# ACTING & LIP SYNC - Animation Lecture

Okay, we talked last week a little bit about the basics of the bouncing ball and how to give squash and stretch and weight and life in action. But really, at the end of the day, action is nothing and acting is everything. That's really what we're supposed to be doing here. It's making drama entertainment. I think that the difference between good animation and great animation is the difference is the amount of personality that the animator puts into his work. And so I like to spend a day just talking about the basics of acting, staging, and lip sync. And I feel like an animator's job is roughly divided into three categories. He has to be a good actor, good at caricaturing action, good at drawing. Now, a crap animator can't draw, can't move things, and can't act. A so-so animator can move things around. That's about it. A good animator can move things around well and draw well. And a great animator can move things, draw well, and act. And so, just like the bouncing ball is the basic building block of action, the cartoon take, is the basic building block of all acting in animation. So, what I'd like to show you run through how the anatomy of a take, and how that can be applied then to acting on a bigger sense. Acting is always reaction first and then action. And you keep going back and forth from action to reaction to action to reaction within one character, between other characters, and always, hopefully, in a conflict situation that builds to a climax and then has a beginning, middle, and end, and then a conclusion. And that's, by definition, drama. Unfortunately, we as animators start with a completely blank piece of paper. And so we are synthesizing life right from zero, from the ground up. So, because what we are doing is creating a 2D world that symbolizes a 3D world,
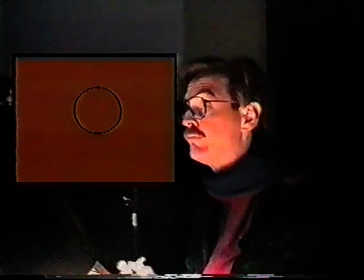(2:23)
we really do start with symbols. And our character will start out as a circle, but this is not a character.
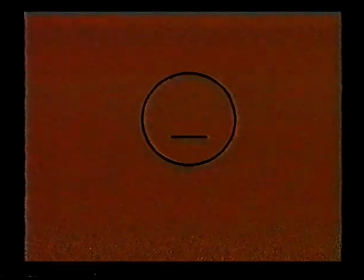(2:33)
It doesn't take much to get us started, though. A simple mouth, you start to read that as a character, so already we are symbolizing life. A couple of eyes, and it is an entity. It doesn't have life yet, but there's a glimmer.
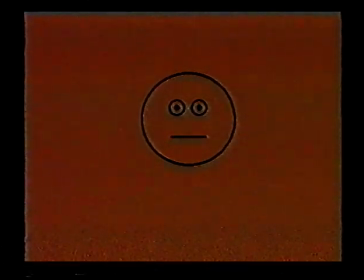(2:48)
You put some circles around the thing, and it's alive, but it's a zombie. It's not aware of the world around it. It's not looking or thinking.
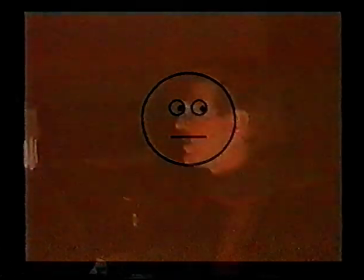(3:01)
All it takes is just moving the eyes back and forth and around a little bit to bring the thing to life.
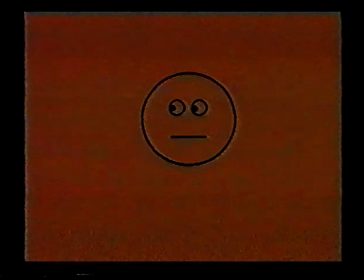(3:10)
Now, it's not acting because it has no opinion about what it's seeing. One of the mistakes I see a lot in animation is the guys will draw the character with the eyes, the pupils, directly in the middle.
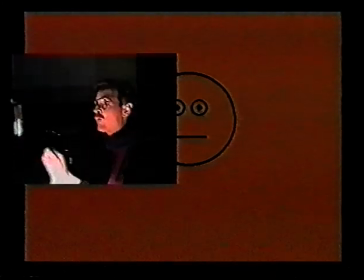(3:26)
And that's something you should really never do, because that's great for when Louis and Cecilia get hypnotized, or a character is dead or knocked out, or
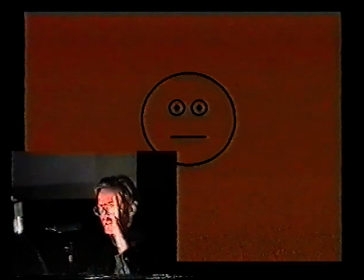(3:37)
thinking about something in its past. You know, if it thinks, it's lost in thought and therefore kind of zoned out.
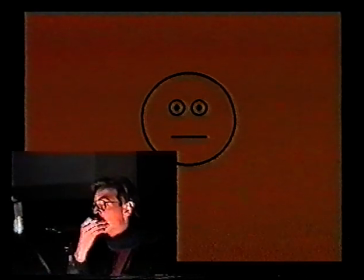(3:46)
And that's a good symbol for that. But in general, day-to-day eye contact and interrelationship acting, you should steer away from letting the pupil drift away from the edge of the ball, the edge of the eye.
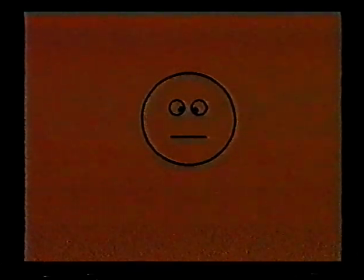(4:01)
So once you have the character looking about, it's not enough just to have him like that.
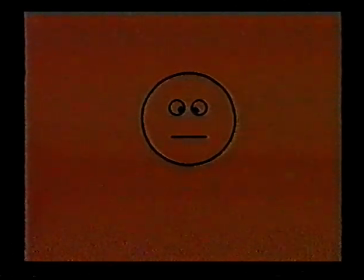(4:08)
He's got to have an opinion about what he sees, or else he's dead. And I see that often enough. It doesn't take much. It's just, either a smile or a frown, or whatever. But what his opinion is determines what kind of character he is. And you have to be very careful about what his reaction is, because it's very easy to fall into stereotypes, as we'll see. If the audience doesn't know what the character is thinking, like for example here, if the audience doesn't know, they will cease to care, and if they don't care about the character, they won't care about the story, and then your movie's lost. So it's important that at all times, even if your character isn't the main character in the scene, It should always have an opinion about what it is that it's seeing or listening to. I see that mistake again and again done in background characters where one character is doing all the main acting, and you have the other characters, the dweeb and the Elsas and the Woogs, just standing there with their eyes in the middle, no attitude, and they're dead. They're literally dead as characters. So make sure you have them focus their eye concentration, and make sure they have an attitude about what they're hearing, whether it's happy or sad or whatever you want.
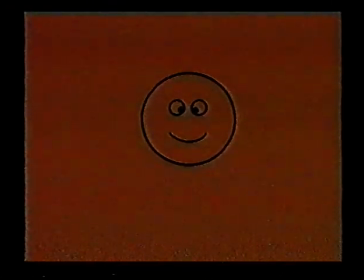(5:33)
Let's take our character, though, and put him into a life-threatening situation. Let's say that our character is standing there and a bull elephant is charging at him.
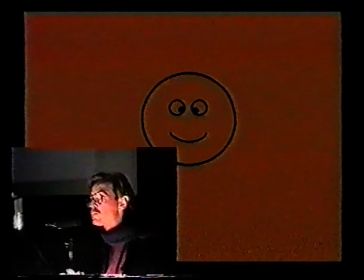(5:42)
How is our character going to respond to this life-threatening situation? The stereotypical response is going to be, shock, horror, fear.
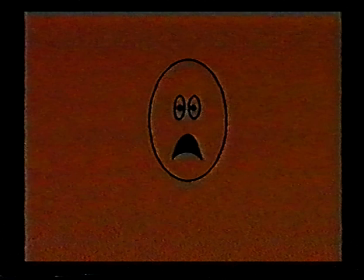(5:54)
But that's what I call thinking around the first corner. And really, that's just a stereotypical response. And stereotypes are symbols too, and it's very good to start with symbols, especially in the cartoon world.
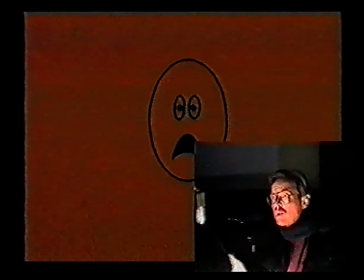(6:08)
Stereotypes are good because they set up very quickly, and we all know stereotypes and stereotype reactions and stereotype acting.
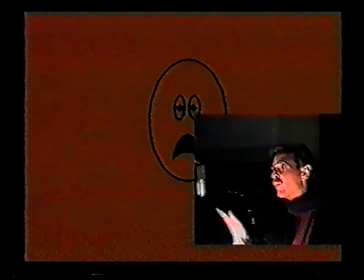(6:17)
And it's good for characters that are only going to be on the screen for a few shots or very few scenes, because you want them to set up instantly. Oh, that's a goof, or oh, that's a he's smart, or he's stupid, or he's a nerd, or he's a strong bullet, strong man, or a cute character, or whatever. If the character's only on the screen for a few things, for a few shots, then go for the stereotypes every time, both in design and acting. But if the character's going to be on the screen for any length of time, like a Louis, then you have to, it's good to start with stereotypes, but it's better to start adding traits on top of it. And the best way I know how to do that is to compare him to actors that we know from movies. It's very easy then to say, oh, well, Louis is like, I don't know, who? So Leave It to Beaver or something, some kid we've seen on television. Something that we all know and can relate to. Or Rex is like John Goodman. If you have a handle that everybody knows, the director, the animators, the character designer, it gives you a place to start and build and get subtleties that you wouldn't normally get from a stereotype. So, here's our character. He sees a bull elephant charging at him, and you got to ask each character is going to react differently.
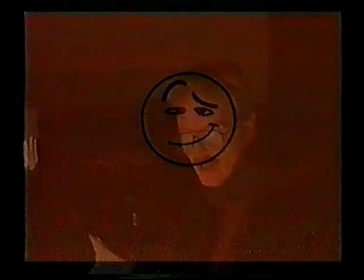(7:44)
And if, for example, it's a hero type, like a James Bond or a Indiana Jones,
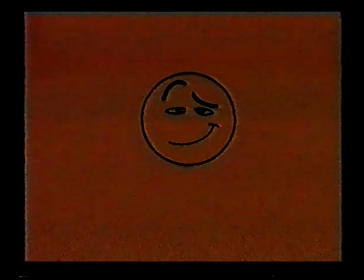(7:52)
he sees the bull elephant, and his reaction is going to be one of, bull elephant. And then his action will be to pull out a gun and shoot it. But the action is not the acting. You set up the acting and personality in the reaction. Now remember that, because it'll become more complex later, but it's the reaction that determines the personality.